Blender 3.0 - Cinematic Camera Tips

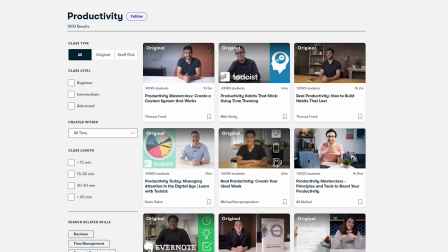(4:08)
They have classes on Blender, character design, productivity, cinematography, illustration, business, and more.
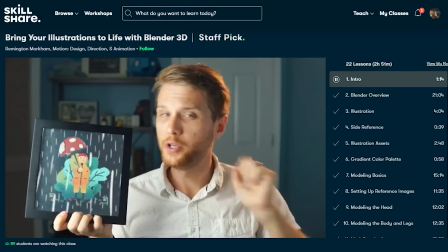(4:14)
I'm a top teacher on the platform, and I host several Blender courses focused on characters in Blender.
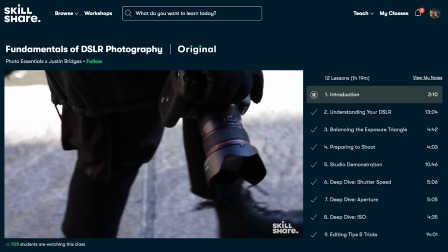(4:19)
It's a great place to start learning Blender as I really focus on the basics in these courses and trying to help level up.
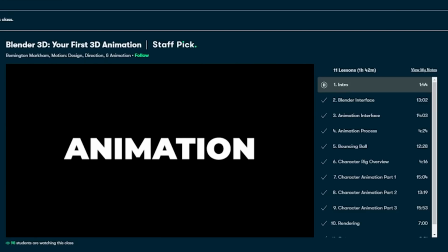(4:25)
In my Your First 3D Animation class, I'll walk you through the process of animating your first 3D character.
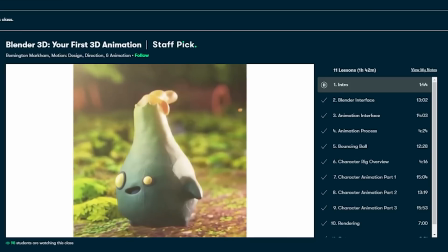(4:30)
We'll cover the Dope Sheet, Graph Editor, and include free character rigs. This class focuses on the basics, and it's made for beginners to Blender.
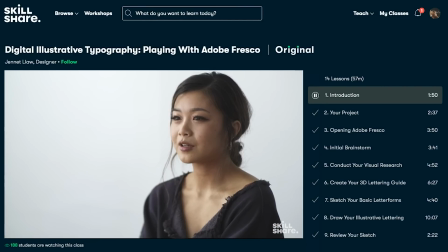(4:38)
It's curated specifically for learning, and there are no ads. They're always launching new premium classes so you can stay focused and follow wherever your creativity takes you. The first 1,000 people to use this link will get a one-month free trial of Skillshare.
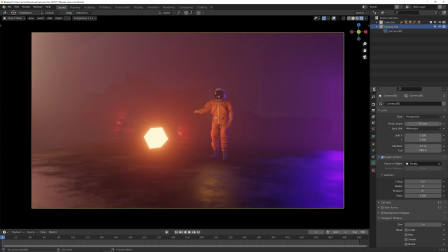(4:51)
It's important to note that focal length plays a large role in how your scene will be conveyed as well.
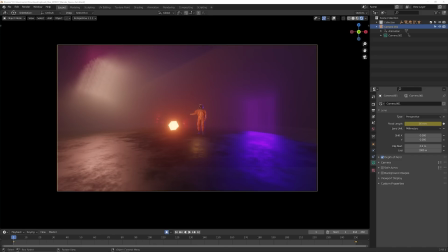(4:56)
This is getting more advanced, but your lens plays a huge role in the composition. The wider the lens length, the more distorted your subject will be, and the further your background will appear from your subject.
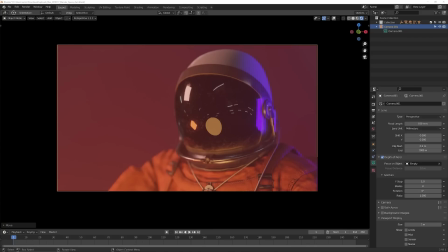(5:05)
The longer the lens or higher the number, the tighter and flatter your background will feel. If you want your character to feel suffocated, you might use a long lens to make everything feel tight around them.
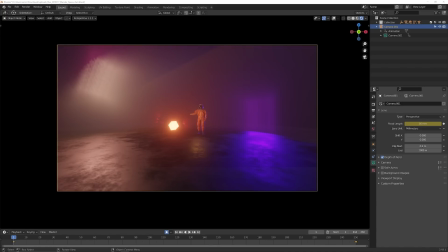(5:14)
If you wanted your character to feel lost in a new world, you might use a wide-angle lens to make the world seem extra big around them.
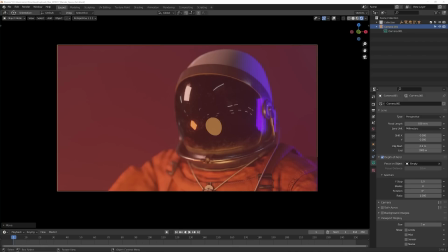(5:20)
Wider lenses are great for showing off fast environments, and long lenses are really great for macro shots of tiny objects.
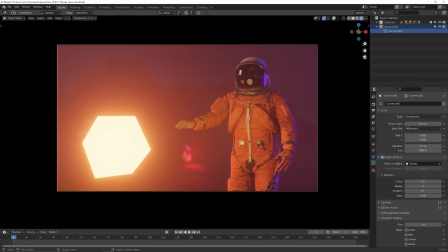(5:26)
35-50mm is around what normal eyes see without any major lens, and thus they're some of the more common focal lengths used in shots.
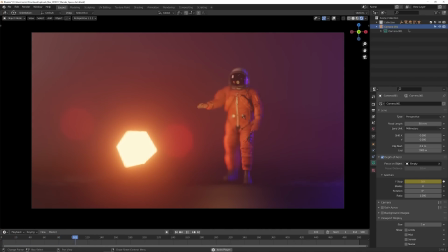(5:34)
Depth of field is related to your f-stop and lens, and generally speaking, longer lenses will have kind of more depth of field, meaning that they will have more blur in their background and less things in focus, whereas wider shots will have more things in focus and less blur. Of course, there's instances where this is not true.
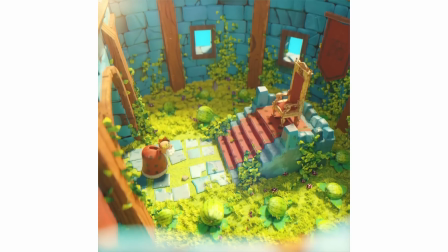(5:51)
So the lower the number you set on the Blender f-stop, the blurrier the background will be.
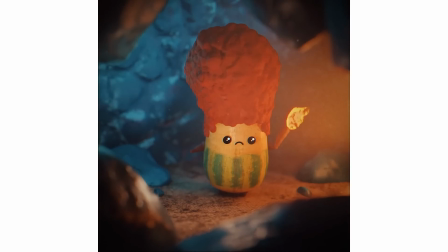(5:56)
And this can be used stylistically. For example, I use lower numbers in my scenes because I wanna give the illusion I'm photographing toy-sized objects.
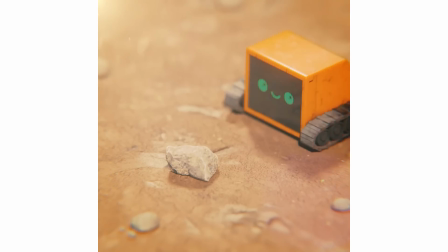(6:04)
However, Blender's camera system's pretty good now, and a lot of times if you set correct f-stops at correct scale, it will blur accordingly.
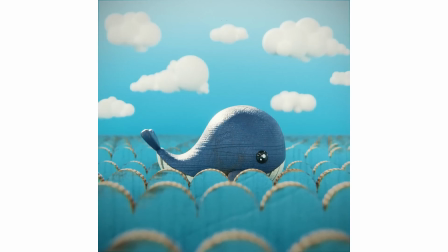(6:12)
The shallow depth of field allows you to really focus on your subject. No depth of field makes it easier to see everything going on in the environment. For example, if you were showing off a fight scene, you probably would wanna keep everything in focus,
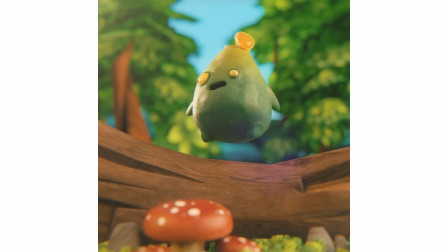(6:22)
or if you were showing a tight closeup of an important object, you'd probably want to keep everything around that object out of focus.
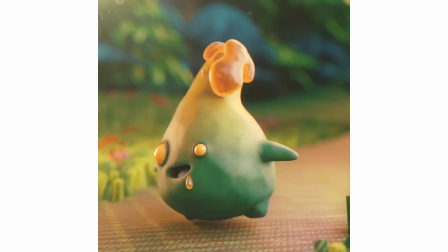(6:28)
Lastly, let's talk about movement in our shots. Movement can add a lot of emotion or importance to your final composition.
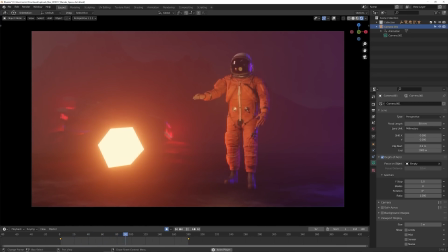(6:33)
Dollying in is where the camera moves towards your subject. This is great for communicating importance or focus on your subject. This is used a lot to slowly bring the viewers into a character as they deliver an important piece of dialogue.
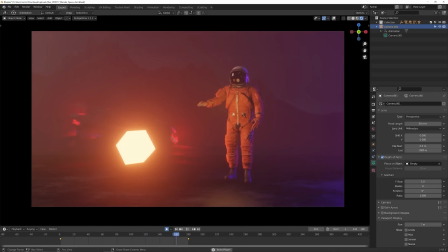(6:44)
There's dollying out, which is when the camera moves away from your subject and is good for distancing yourself emotionally from the character. It can also be used as a reveal. For example, dollying out to reveal something else in the scene. Panning is when you move the camera left or right.
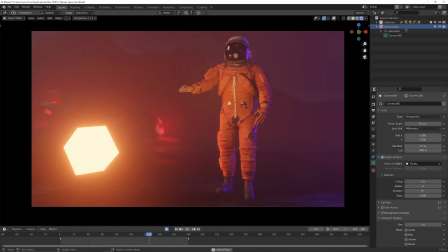(6:57)
This is great for following your subject, revealing a landscape, or changing the camera's focus from one subject to another.
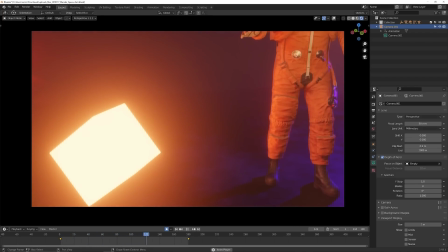(7:02)
Tilting is when you tilt the camera up or down. This is used a lot to convey a sudden shift in depth. For example, if a character is on a ledge and you want to reveal the depth of the drop.
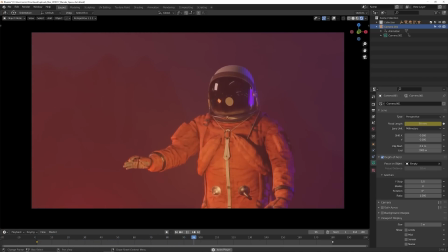(7:10)
Zooming is when you zoom in with your lens, but don't move the camera. Usually this is used to dramatically reveal something closer in the frame. This has kind of been so overdone that now it's mostly used for comedic effect.
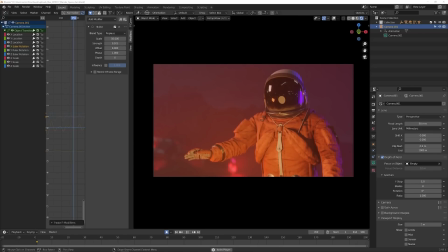(7:20)
And then of course the handheld camera, which you can kind of fake by adding randomizers on the F curve of the position and rotation of the camera. And the handheld camera is exactly what it says. It's used to disorient the viewer or communicate a sense of excitement within the camera. A lot of action scenes now use handheld cameras.
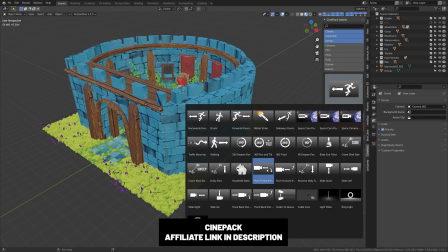(7:37)
If you're looking for a little bit of extra help, check out this camera add-on, which has a bunch of preset camera motions in it, which were actually made by an actual cinematographer.
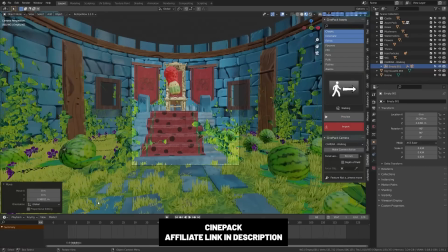(7:45)
So a lot of these are like great motions that you might not think of on your own.
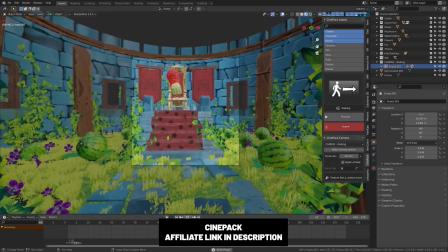(7:49)
I personally like to use this a lot to kind of drag and drop into my scene and really test out what might work in my scene quickly before moving on to kind of my final results.